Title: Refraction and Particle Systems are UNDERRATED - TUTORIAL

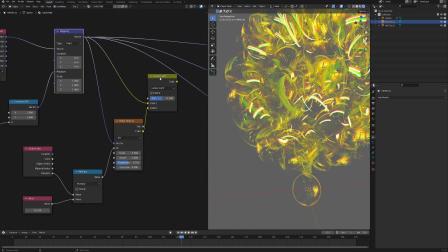[8:15]
Change the mix to linear light, and this way if you preview it, you can see that we are distorting the texture coordinates.
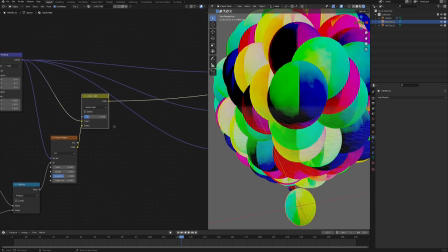[8:20]
Let's bring it a little bit lower, something really, really soft, and then you can plug this result into the refraction normal instead of our mapping node. And now if we go preview the mix shader, you can see that the result we got is really interesting.
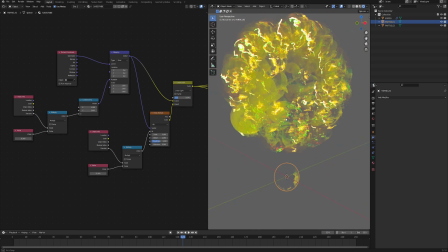[8:33]
Not sure what you could use it for, but I'm sure some of you can find creative application for it. So it's just there if you need it. And if you don't want to use it, then simply just bring the factor of linear light all the way down and you have the original texture coordinates.
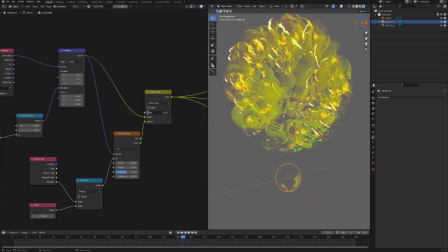[8:46]
But I will bring it a little bit, maybe something like 0.1, and then you can also control the scale of the noise, etc.
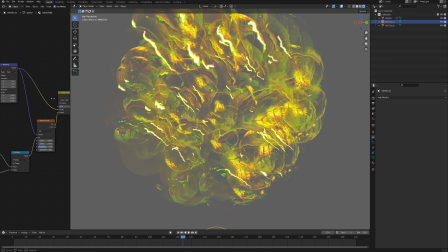[8:52]
And this would conclude the whole shader work. So now the rest is just playing with the particle systems and applying some forces.
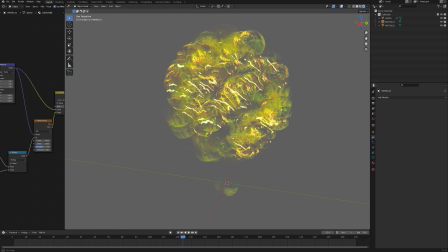[9:00]
So for this example, I will use the particles from the soap bubbles, but I will use the forces that were used in the particle explosion. So first of all, let's make this particle much smaller because right now it's a little bit too big.
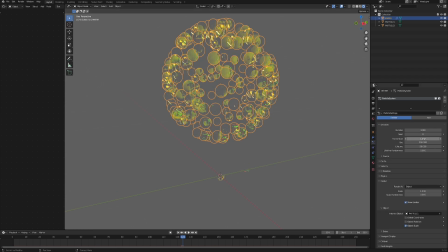[9:10]
Go to the emitter, the particle settings, and first of all, let's make the frame start minus 50 because the lifetime of our particle is 50. So I want to give it enough warm up time so that when we start on frame 1, we already have some particles to work with. and also to the last frame of our animation. Then the In my case, it's 250. Now, another thing is,
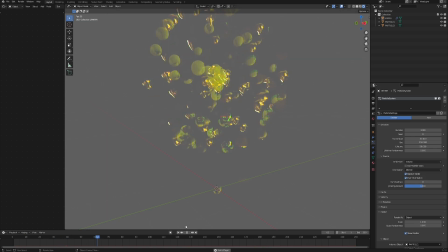[9:28]
let's go to source and change the emit from faces to volume so that we have these particles emitted from inside the ball and not just on the outer border. And then I want them to appear and disappear more naturally, because right now they just pop in and out of existence.
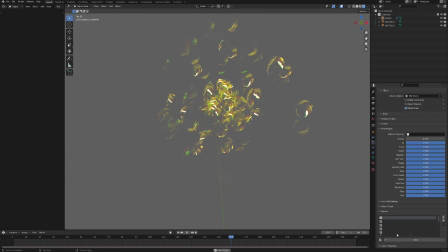[9:42]
So let's scroll all the way down until the texture tab. And here, let's just click new and then go into the texture tab. Here, change the type from image or movie to blend.
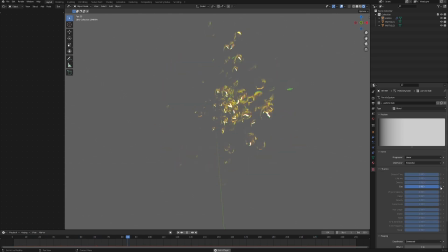[9:51]
Then in the influence, uncheck general time and check size, because we want this texture to only affect the size, the scale of our particles.
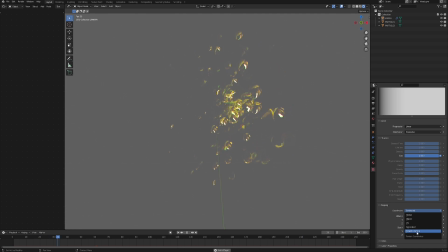[9:59]
Lower in mapping, change the coordinates from generated to strand particle. And as you can see, we already have some effect going on. Now scroll all the way down into colors, then check color ramp, open the tab and bring the alpha value to 1 so that we see the gradient that we're working on.
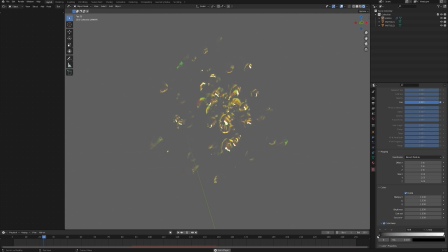[10:14]
And you can treat this basically like a lifetime of the particle. So here would be the particle appearing, and here would be the particle depth. And here on the scale, you're setting up what will be the size of the particle. So we want it to start at black, so 0, and then go to 1,
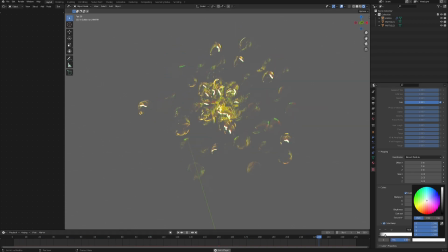[10:29]
and then stay 1 until near the depth of the particle, then set it to 1, and then 1 more at the end and set it to black, so it also just scales down before it disappears. I think it makes for a smoother transition overall.
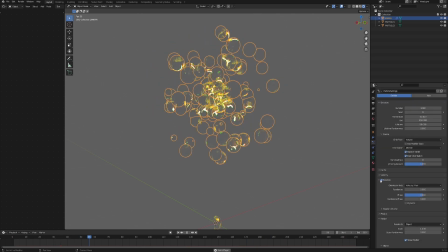[10:41]
Now let's go back to the particle system settings, go to the rotation, enable it, and then bring randomize all the way up to give it that much more of a randomness. And now let's create empty plane axis, and here in this tab, let's add a force field to it.
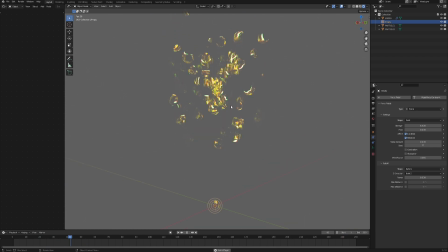[10:55]
Now, as you can see, the particles immediately start to behave differently. If this force doesn't affect your particles immediately, then try to open this list and click force, or switch from force to wind and then back to force again, because sometimes it doesn't work out of the box.
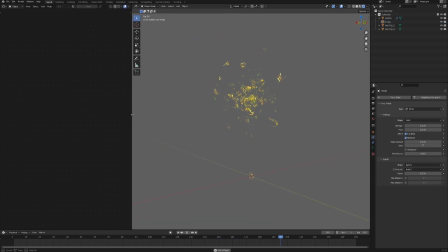[11:09]
Now, before we go any further, let's also make some small adjustments. In the shader tab, change from object to world.
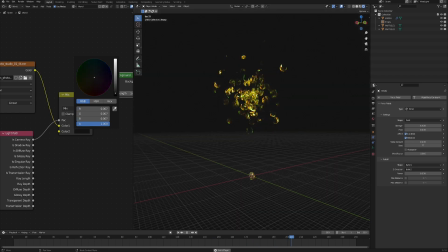[11:15]
And here in this mix RGB node, let's change this color from this grayish to pitch black so that we have a nicer contrast with the background and we see what we're actually working on.
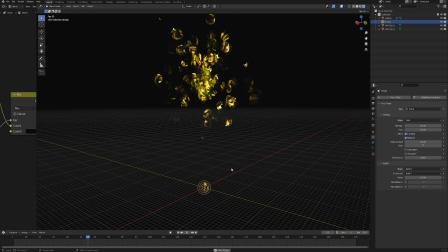[11:24]
It's just a preference. You can leave it as whatever you want. Now, this next step is actually a pure playground for you, because there's just so many different options that you can choose from and so many different results that you can achieve with just this simple setup.
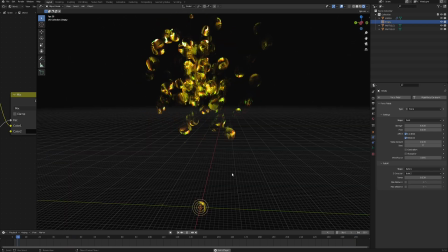[11:36]
Just bear in mind that there is just so much room for experimentation, but just for demonstration purposes, I will try to show you one example of what you can get with this setup.
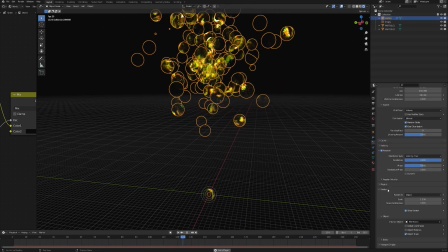[11:44]
So first of all, let's also go back to the emitter, particle systems, and then open physics tab and change the mass to something smaller, like 0.3 kilograms. That will make those bubbles much, much lighter and more reactive to the forces that we're gonna apply. And also down in the render tab, let's bring in a little bit of scale randomness so that not all the bubbles look the same.
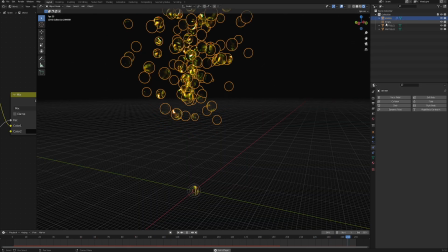[12:02]
And now let's go into our force field and change the flow to 1, and also strength to something like minus 20, which will cause the particles to flow into our force field. Now let's bring it a little bit up, sort of in the middle of the emitter. And now the emitter itself, let's scale it way, way, way, way, way bigger.
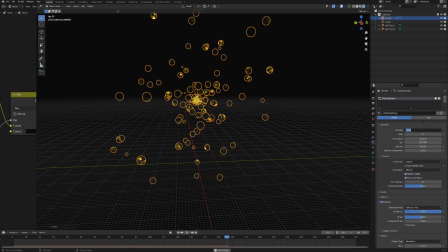[12:18]
And also in the particle settings, let's give it slightly more particles to spawn. So maybe like 2000.